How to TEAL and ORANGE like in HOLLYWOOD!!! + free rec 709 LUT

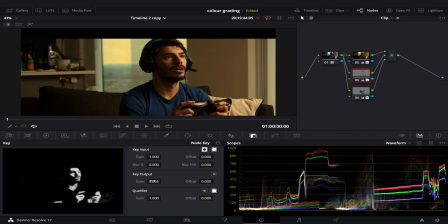Let's bring it a little bit down, so we kind of merge those colors together, so it doesn't look like too harsh, this separation. And yeah, it's looking very, very good to me.
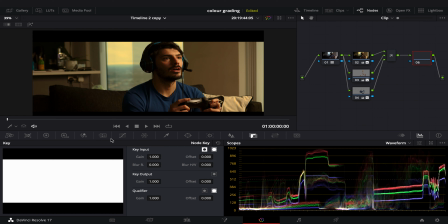So let's create now another node. Let's make some like micro adjustments for our looking.
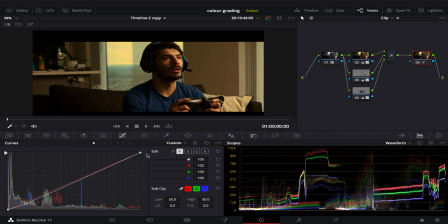So I would say, let's bring those shadows down. And also I really liked in movies when they have like those highlights very down. So to make like this kind of low contrast. And let's lift our blacks up.
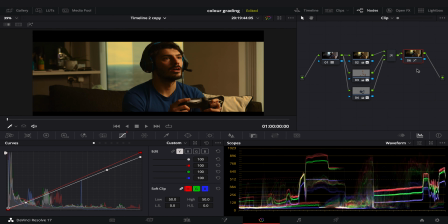Look very cinematic now. So let's create another node now, and as you can see here, I have my controller and it's actually on, but I really cannot see the blue. And because details matters, especially when we do color grading, I want to try to make this blue and to make it looking that is on.
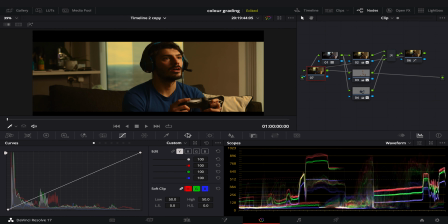So to do that, let's make a bit of order first here. So let's bring those here.
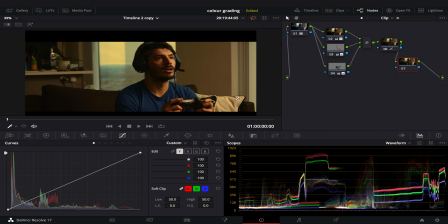And now, so let's create a mask around the controller. So let's get the curve, for example, and let's start like to create something around the controller. And I'm going around also because like if I'm creating light, I want that not only the
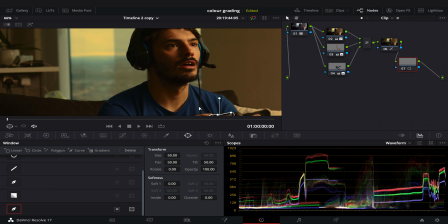LED down there is gonna be blue, but also what's around is still gonna be
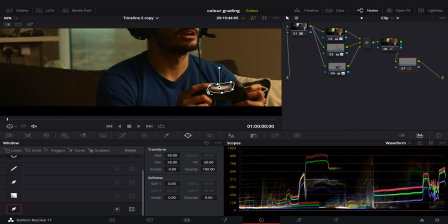like blurry and gonna look like that light is actually realistically coming outside. And don't forget also to make it a little bit soft. Let's go to our primaries, let's go to our gain, and let's bring it down towards the
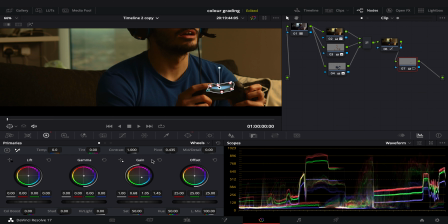blue, kind of like trying to match the color of our shirt. Then let's go into our highlights and let's bring those highlights all the way up, something like that, so we can see like here in the middle it looks like the controller is actually on. And now this is where the magic's gonna be. Let's move this away and let's open our
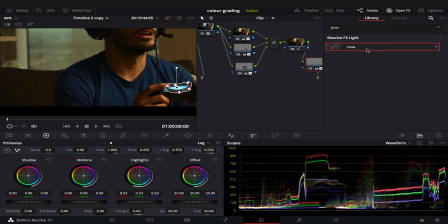our effects, and as you can see, already select this one. So go and search it for glow. Let's drag and drop into our node, and then let's go all the way down here until we see the glow is affecting.
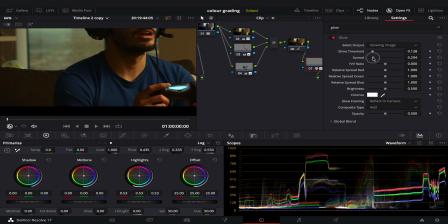Let's move things around, and as you see now, it kind of looks like the controller is on. So we see like before and after, right?
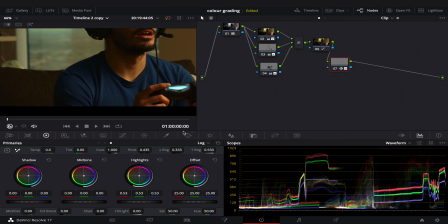It looks cool. And once I'm done that, I just need to go to our tracking. Let's go into our first frame and let's track forward, and then the game is done.
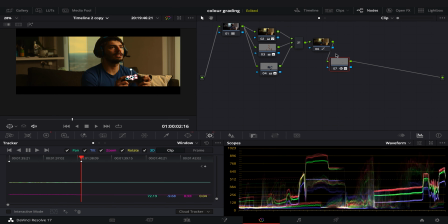And now we have this amazing color grading. So let's see before and after. That's where we're starting into our log, and this is what we have now. It looks so good. Like when we create something with teal and orange, we can never go wrong. It always looks good because it kind of makes this like contrast with the skin and this blue. Also, it's very important when you create a scene. For example, if you have to use this technique here, where everything around is like orange and gold, and the blue element, it's important in the shot. So you have to make sure that something is blue into the scene. There can be like a door, can be like whatever, it can be your shirt, can be something else.